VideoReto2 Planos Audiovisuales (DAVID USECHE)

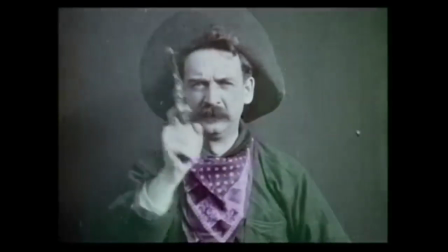Y ahí cambió todo. Desde ese momento, los directores empezaron a pensar, oiga, yo podría mover la cámara. Si yo puedo mover la cámara, puedo ver al personaje desde diferentes perspectivas. Yo puedo acercarme mucho, mucho, mucho hacia el rostro, puedo acercarme hacia algún detalle que ocurra dentro de la escena o puedo alejarme, alejarme, alejarme, alejarme hasta ver una casa, o ver una ciudad, o ver más amplio. Y ahí el cine podía decir una cosa diferentísima a lo que podía decir el teatro antes. Genial, ¿no? Los primeros directores, los primeros cineastas, se dieron cuenta que podían tener diferentes tipos de encuadre, diferentes tipos de plano. Vamos a ver cuáles son los ejemplos de algunos de los más conocidos, de los más reconocibles, de los más importantes, de los más utilizados Tipos de plano El Gran Plano General es el plano más amplio,
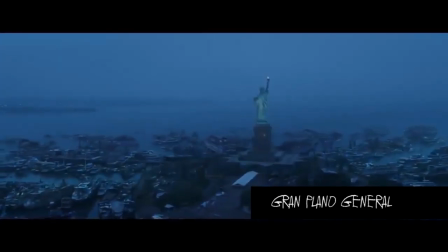en donde se ve un espacio, un lugar Normalmente sirve para describir el lugar en donde va a pasar la historia
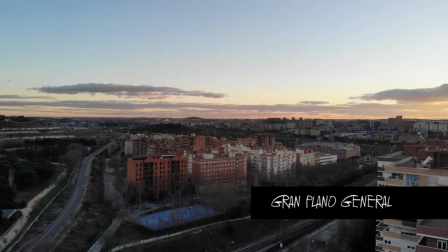El gran plano general sirve para ilustrar, para mostrarnos el lugar en donde van a pasar las cosas.
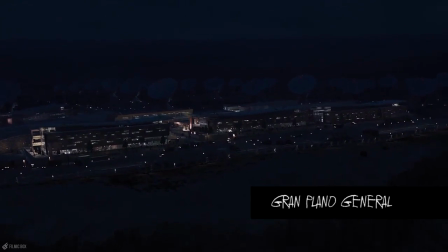Por ende, normalmente se dispone al inicio de la película o al inicio de una secuencia, porque dice aquí va a ocurrir tal cosa. En el plano general, no confundir gran plano general con plano general. en el plano general un objeto o un personaje se ven completos
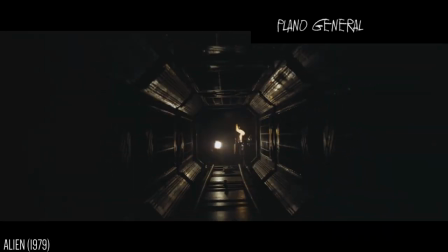en el caso del personaje de cabeza pies total se tiene que ver completo así como en el teatro
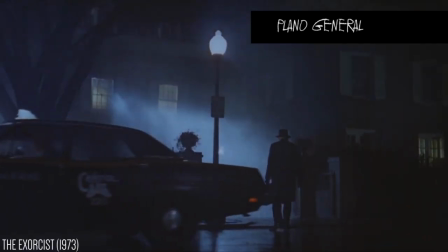y en el caso del objeto o del personaje se va a
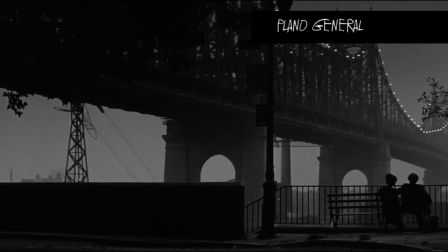alcanzar a ver algo del entorno que les rodea algo del lugar en donde se encuentran por ende ese tipo de planos
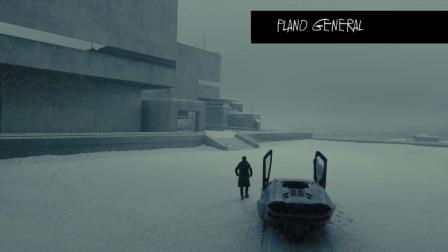del plano general sirve para ver el desplazamiento de las personas para ver la relación que tiene con el lugar en el que se encuentra en ese instante. El plano americano es un plano que en el caso de los personajes va desde la cabeza, obviamente la parte superior de la cabeza, se ve completo de cabeza hasta la rodilla.
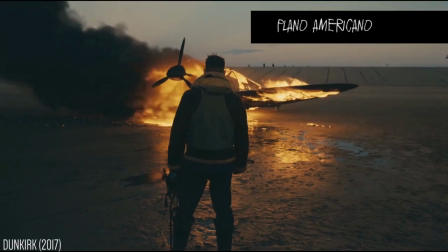Y la historia es muy particular.
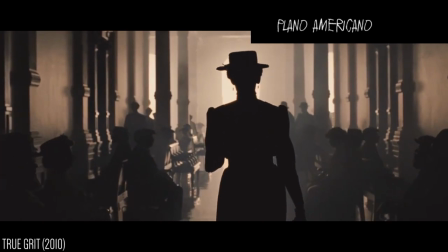Resulta que en Estados Unidos se hacían muchas películas con vaqueros y
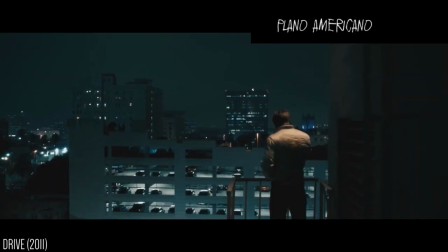el director o los cineastas querían acercarse un poquito al personaje pero como los vaqueros tenían armas no quería que se perdiera la información de las armas entonces
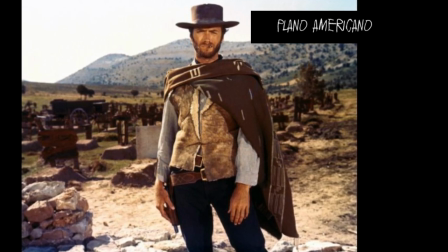encuadraban de manera tal que se viera desde las rodillas hasta la cabeza y así
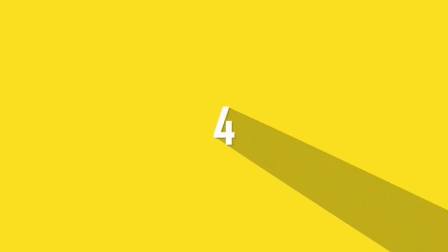se generó el plano americano. En el plano medio, que es el siguiente,
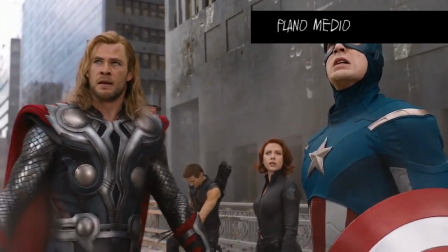el director se acerca un poquitico más al personaje y lo registra encuadrándolo de manera tal que se vea desde la cintura para arriba.
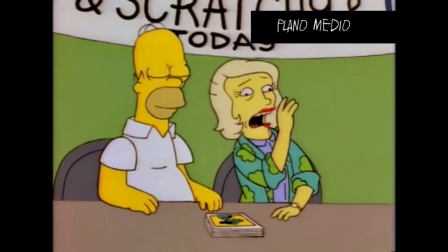Esto hace que pueda verse un poquitico más cerca las expresiones de los brazos, las expresiones del rostro y sirve mucho para poder generar conversación entre dos personajes.
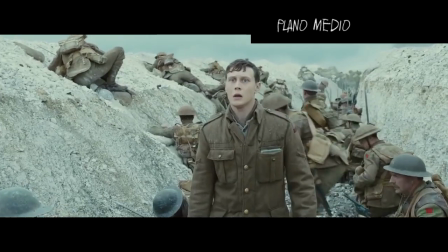Este es uno de los planos más utilizados. ¿Por qué? Porque lo utilizan en los noticieros,
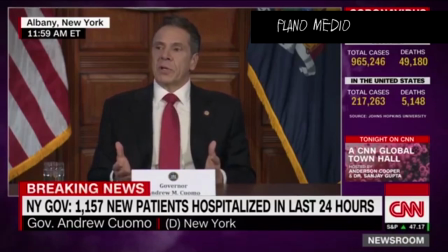en los magazines, porque está adaptado para las conversaciones en las telenovelas o en las películas cuando los personajes tienen conversaciones y como hay muchas conversaciones en la mayoría de las películas pues lo utilizan ahora